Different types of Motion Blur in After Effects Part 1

Hi, James Whiffen for AETaps, and today we are going to be talking about motion blur. Everything to do with motion blur.
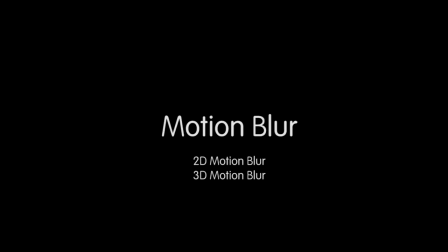(0:06)
We'll be talking 2D motion blur, 3D motion blur, motion vectors, and force motion blur. So first off, what is motion blur? Well, the definition of motion blur is the appearance of streaking captured in a still image.
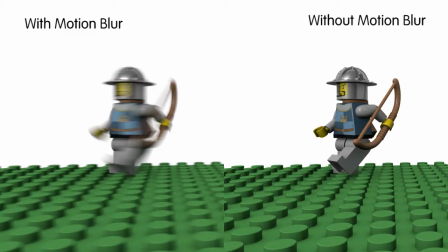(0:19)
If an object moves far enough in the time that the camera's shutter is open, it will have some degree of motion blur. And the longer that shutter is open, the more chance there is for motion blur. So if you filmed a scene with 1 50th of a second shutter speed, that scene will have a lot more motion blur than if you had have shot it at 1 500th of a second shutter speed.
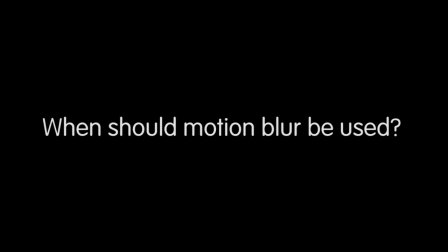(0:39)
So when should motion blur be used? Well, in motion graphics, you'll want motion blur pretty much on every object that's travelling fast enough to acquire motion blur. Motion blur in motion graphics turns this very jumpy,
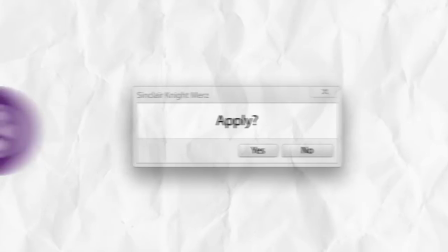(0:53)
strobe-y shot into a very fluid and smooth shot, as you can see here.
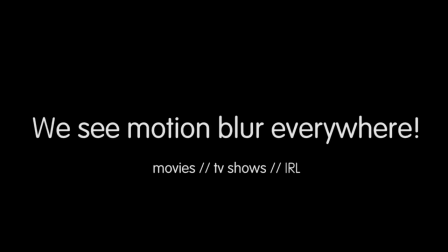(0:59)
Our eyes are used to seeing motion blur pretty much everywhere, in movies, in TV shows, and it's even in real life, we see it with our eyes.
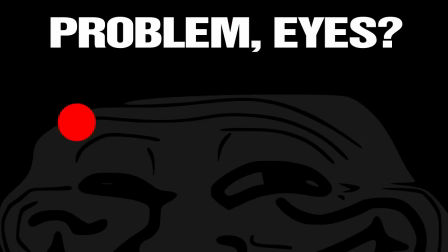(1:07)
So when we don't see motion blur, when we see an object that's moving fast enough that it should have motion blur but it doesn't, our brain immediately knows that something is wrong.
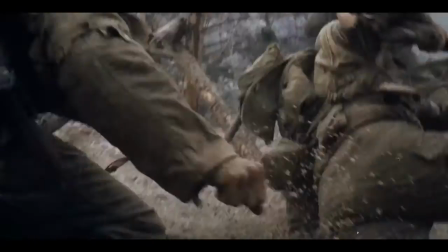(1:17)
But this can actually be a creative decision, like in the film Saving Private Ryan,
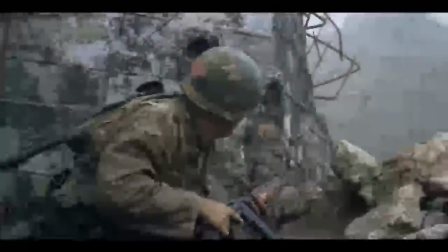(1:22)
where the director Steven Spielberg deliberately set his cameras to use a lower shutter angle and therefore reduce
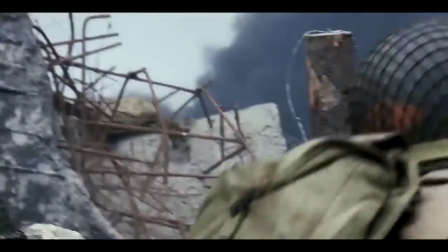(1:29)
the motion blur and it turns these very intense action scenes into a very surreal fast-paced experience which I think works
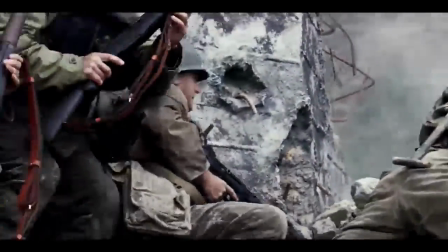(1:37)
really really well. To achieve this look at home simply set your shutter speed high enough to remove any motion blur.
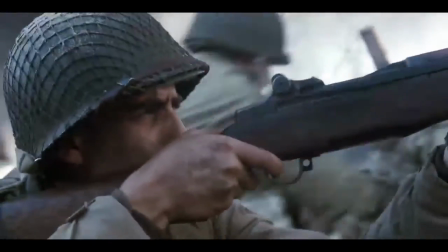(1:44)
For reference Saving Private Ryan was shot at a shutter speed of 1 198th of a second and the reason for that is on film
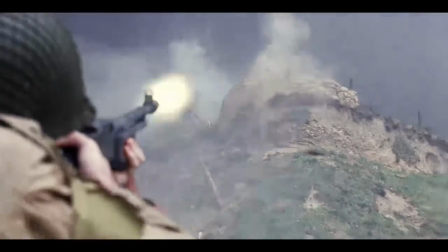(1:52)
cameras they use shutter angles instead of shutter speeds but you could just set your shutter speed to one two hundredth of a second to get pretty much the exact
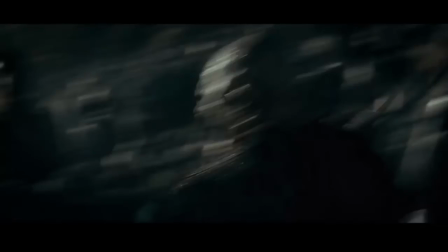(2:00)
same look. Most other films shot at 24 frames per second use a shutter speed of one forty-eighth of a second and to any of us who use digital cameras and are using the manual modes changing the shutter speeds ourselves that might seem quite low and in one respect it is quite low.
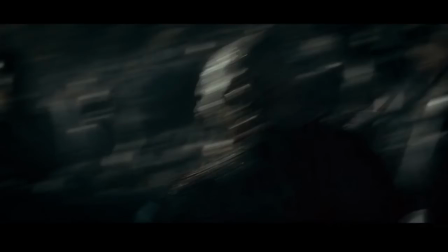(2:19)
If you were to pause any film or TV show that you're watching you might be surprised to see how much motion blur there actually is. When played at 24 frames a second it'll look smooth but we're really missing out on a lot of detail here that's just completely smudged by motion blur.
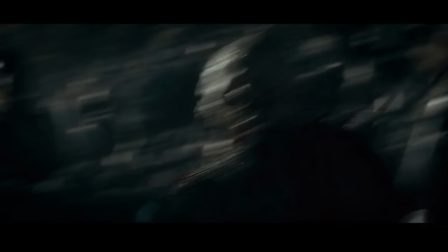(2:36)
This is why people like Peter Jackson are experimenting with shooting 48 frames per second to reduce motion blur but without it having the Saving Private Ryan strobing look because as we can see here from this clip,
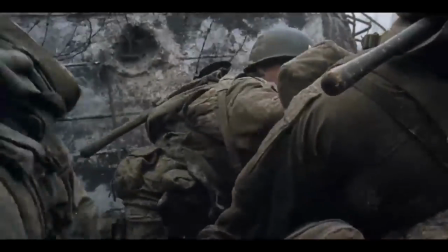(2:48)
no motion blur at 24 frames per second looks incredibly jarring,
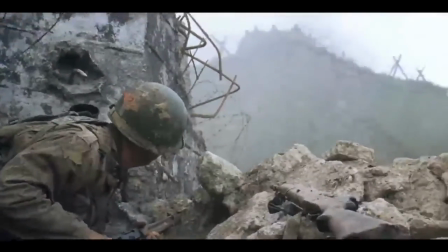(2:52)
whereas when we play video games at 60 frames per second, no motion blur looks totally fine. It's totally smooth due to the high frame rate. Depending on your occupation, you'll probably either love motion blur or hate it.
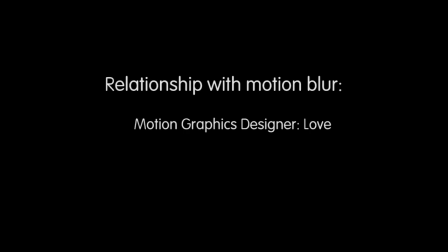(3:04)
Typically motion graphics designers love it because it makes their work look very smooth and fluid. Compositors generally like it as well because we can hide so many imperfections in motion blur, but people like Matchmove artists absolutely hate it because it makes their work so much harder. Now, how do we know how much motion blur to use?
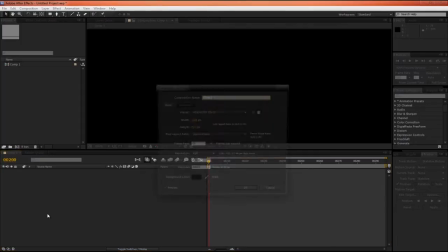(3:23)
If we have a composition in Artifacts and hit Ctrl K to get to the comp settings, we can actually tell Artifacts how much motion blur we'd like. In the Advanced tab, we can see that it's measured in the Shutter Angle instead of Shutter Speed, and by default it's set to 180 degrees, and I find this is really great for motion graphics work.